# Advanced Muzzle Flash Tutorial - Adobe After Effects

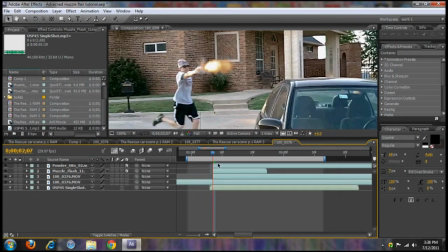Count over three or four frames, one, two, three, four, and then hit Control Shift D, Control X, and then set your blending mode to add.
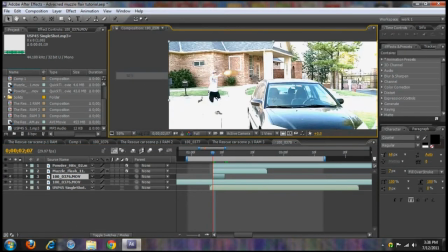And I see you got all this stuff going on. See, it's lighting up the entire picture.
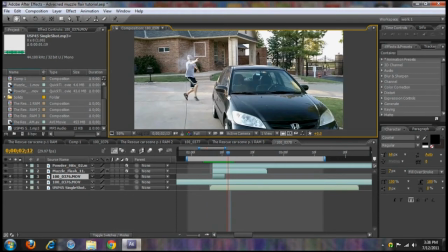Now, of course, that on itself, I mean, it's kind of woohoo, yeah.
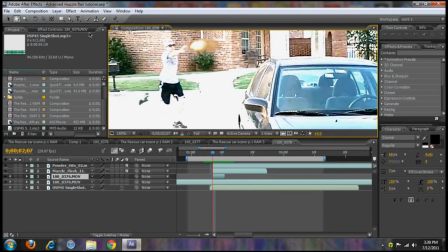So zoom back into 100%, and what we're going to do is we're going to mask out this light. So you probably want to choose areas that the light would affect the environment from the firearm.
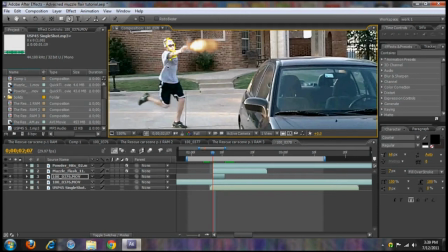So for instance, this my friend's face, dude's torso. Now, you do want to be particular with these, because when you feather this out, it will be taking this background. So if I were to get just like, say, this little section right here,
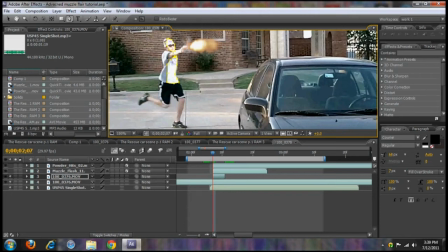and I have some of that brick's gonna be lightened up, and we know that the light's not actually all the way back there. So yeah, you want to be really particular with this. So maybe again, some of his leg, his pants, maybe the other side too.
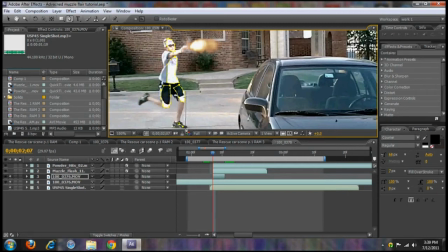And that's probably pretty good for his body. Maybe some of his shoe. Oh, let's see. It really just depends on how particular you want to be with this. And then if you click this button, your mask go away.
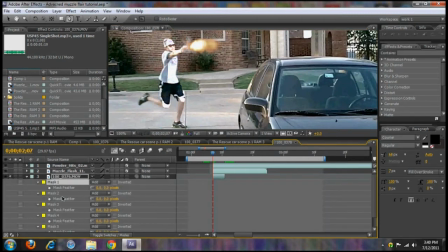If you click on the second video feed, hit F, select all your masks, and feather them out.
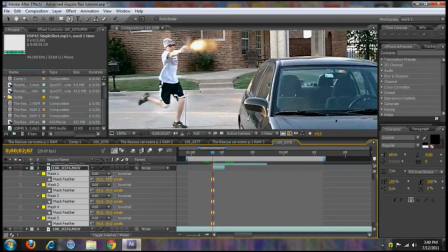And you just want to make it accordingly. So probably about Right there. Now, of course, this is daytime, so you don't want to be as much. So we'll probably turn the opacity down on those just a little bit, just enough so it's lighting up,
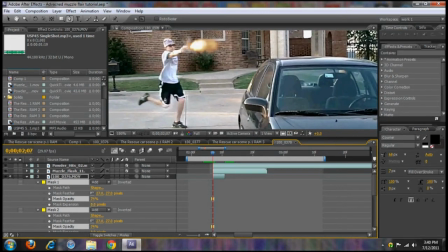but at the same time, it's not, just kind of crazy.
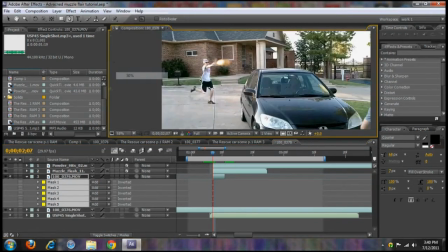Now, if I'll go back out to 50%, we'll preview this. Oh.
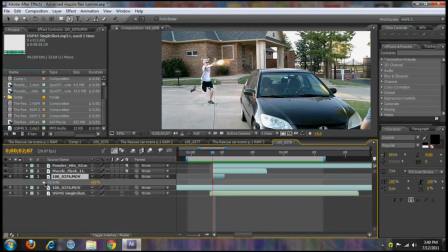That's one thing you want. You want your T opacity. You want to disappear whenever you're making this. So, yeah, you can kind of see it's moving a bit.
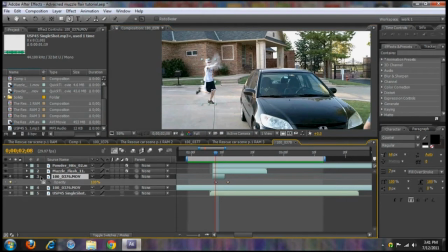So, what we can do, because you overall want these masks to disappear after a few frames, if we go to the masks, we select them all again.
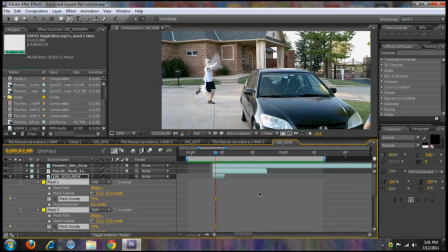Let's go ahead and customize their opacity. We'll zoom this in a bit more. So we probably want them to be these ones. You could pretty much just end them about right here,
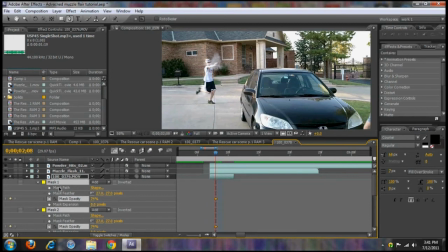but actually what you could do instead is just click the clock for your shape.
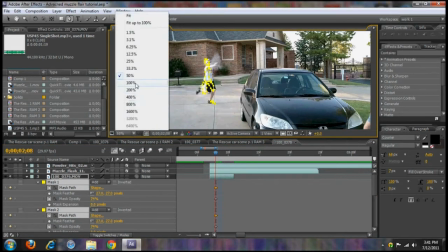Oh, bring the masks back on, zoom up to 100%, and you could just move these over.
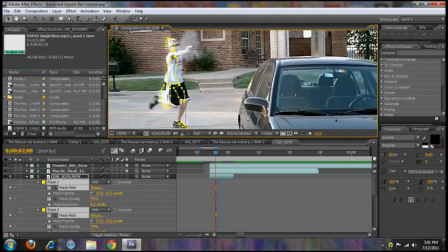So we can see what that'll look like. But then you also see. It just sort of moves. Okay.
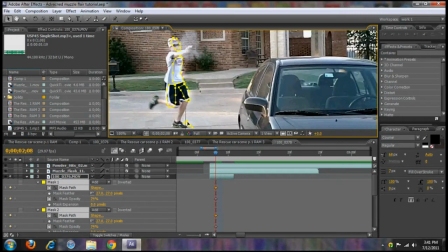So, what we could do is, like, see right here, this mask 5 is not even touching him.
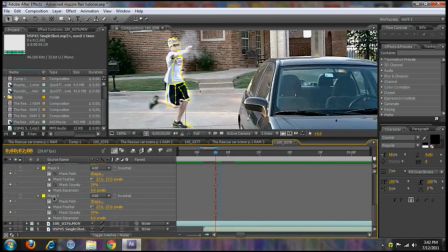So, probably just not even move that. We'll just have that mask just probably just disappear on the spot after frame. So we'll go back.
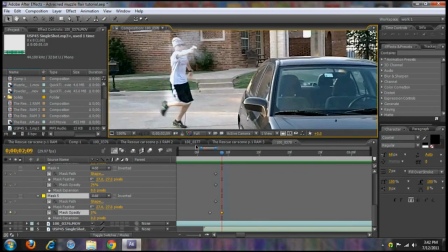Now you can see there's some light still right here, so that would be mask 4. You can mess with the opacity on that, maybe by here, make that 0.